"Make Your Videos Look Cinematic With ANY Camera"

five tips for recording cinematic video with any interchangeable lens camera. Now I just want to throw all five of these tips at you and whether you choose to do one or all of these I'd recommend looking into each one separately and researching more in depth in each one to figure out what works best for you because in this video I'm just going to throw all these at you and let you kind of decide which one would work best for you in whatever situation you're in. Either way I'm not here to waste your time let's get right into tip number one. So the first tip is to use vintage lenses. Now if you've been around my channel for a while you know that I absolutely love vintage lenses and I pretty much talk about them any chance that I get.
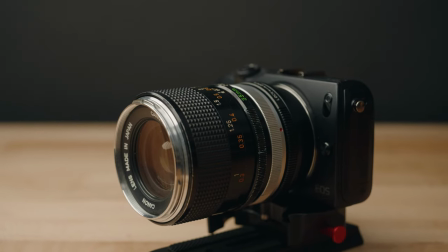31s
But the reason I recommend using vintage lenses is because they typically give this really unique look to your video.
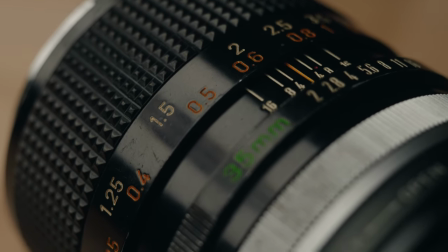36s
They're typically not as sharp as modern glass and they have a lot of imperfections.
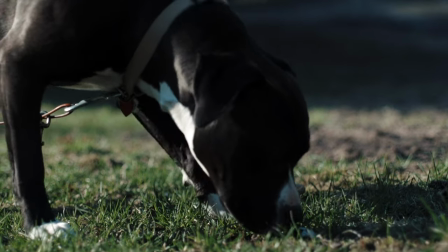40s
Having strange looking bokeh that isn't perfectly circular, you know a little bit more flaring coming in from the lights,
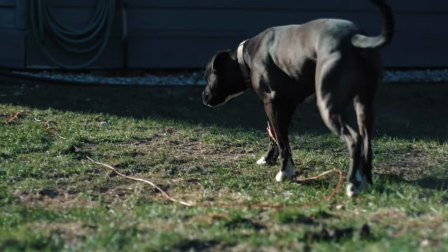47s
even like a slightly hazy texture that some vintage lenses produce all kind of come together to
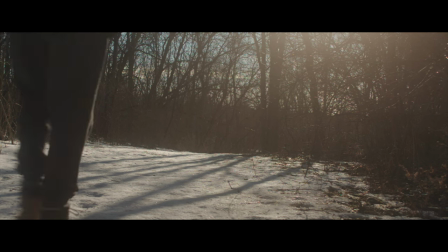52s
make your video look really interesting and really just look more like film versus digital.
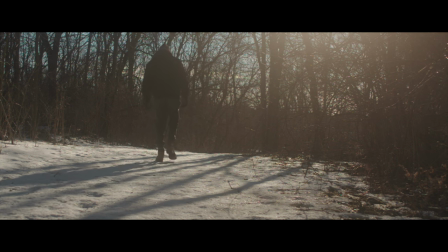57s
Now when it comes to which types of vintage lenses to choose from there are literally thousands of different lenses you could choose from so I'd
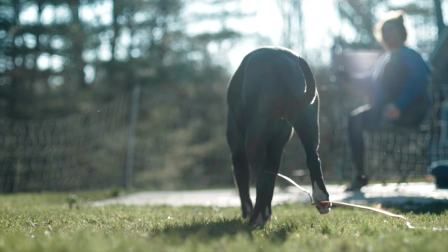63s
recommend doing a lot more research to figure out which ones you need and which ones work best for you but as a general rule of thumb Canon FD lenses are great. Those are my favorite vintage lenses to use. Super Takamar lenses are amazing as well and then also Nikon AI and AIS lenses are awesome lenses as well. And next up on to tip number two and this is to use a mist filter. So there's a bunch of different types of mist filters you can use the tiffin black pro mist is the most popular and then there's just a bunch of other brands that make their own versions of that i'll link the tiffin black promise down below as well as the one that i use which is the freewell variable nd mist package this is an awesome all-in-one package that has a mist filter built in like i said there's a bunch of different mistables you can choose from but these kind of do a similar thing as vintage lenses and they get rid of a little bit of
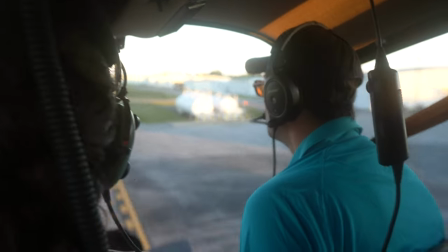108s
the sharpness they decrease the contrast just a little bit and almost give your footage this really slight
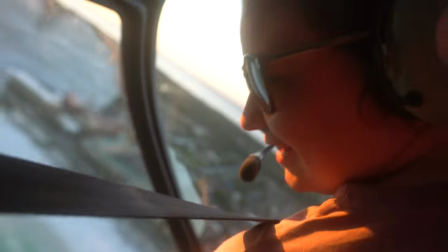114s
like hazy look to it and they make the highlights bloom a lot more and they just make your footage look really good. It kind of just adds some imperfection to your footage just like vintage lenses kind of do and I really don't know how else to explain these but they just
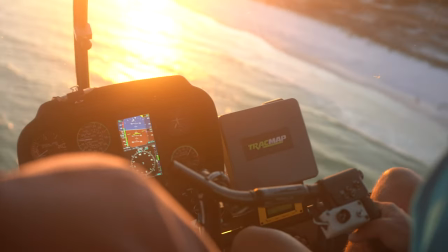126s
make your footage look really like creamy and cinematic and good and they're just another thing that I really recommend looking into and using to
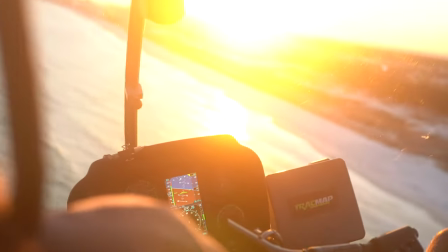132s
help get cinematic footage. All right tip number three this is a quick one and this is to decrease the saturation sharpness and contrast inside of your camera.
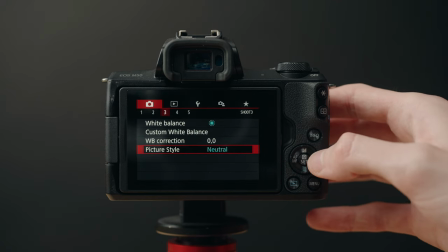142s
There's a bunch of different ways to do this. It's kind of different with every camera brand, but basically just find a way to get into your color profile of your camera and just decrease the saturation,
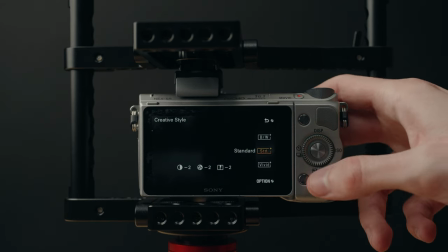150s
sharpness, and contrast just by a little bit. And this is gonna make your footage look a lot more flat coming out of the camera, but then what you're gonna do is bring it into your editing software,
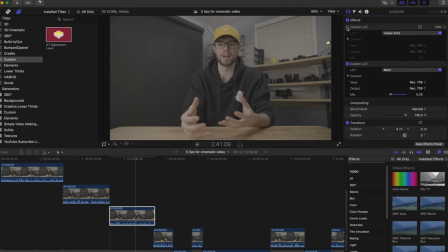158s
and either you can apply a LUT to your footage or just go into your color correcting tools with your editing software,
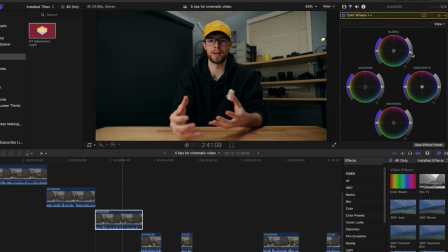163s
and just adjust the saturation and contrast to really get the look down to exactly what you want for whatever you're recording.
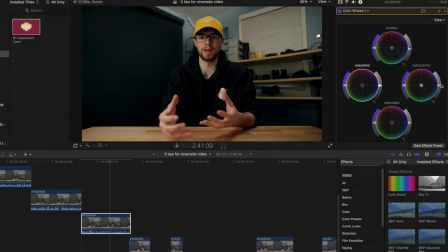169s
This more flat footage just makes it really easy to pretty much adjust it to however you need it. Whether you want something that's really bright and punchy and saturated, or if you want something more dark and desaturated and more like grimy of a feel, you really just have a lot more room to adjust these colors when you do decrease the saturation and sharpness and contrast in your camera and decide what you want to do with it after you're done filming. On to tip number four, this is another quick one. This is to build out a more heavy, bigger camera rig. Now there's a bunch of different ways to do this, ranging from just adding a cage to your camera all the way to 15 millimeter rods a v-mount battery and
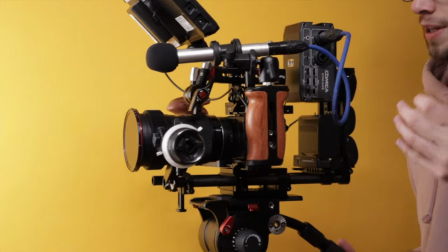203s
all this other stuff to add more weight and heft to your camera rig but kind of the goal of doing this is to make your handheld footage less shaky and get rid of some of those micro jitters on your footage because typically when you just have your camera and
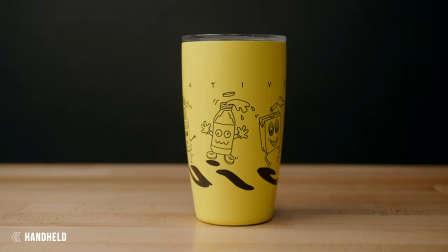215s
your lens and just hold it and record something it's really going to look shaky and have this stuff called micro jitters that are just really like small and fast jitters that are pretty much just caused from having a really light camera that just pretty much moves along with your hands really easily.
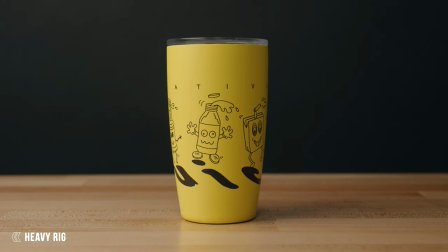229s
But most cinema camera rigs are a lot heavier. And so even when you record handheld with these rigs, the footage is gonna look a lot smoother and just look better.
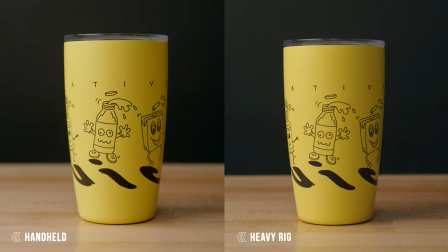237s
It'll still look handheld and you'll be able to tell it's handheld. And that's a style that a lot of people like to have, but it won't look amateur and really jittery like what you'd have by just holding just your camera and a lens together when it's super light.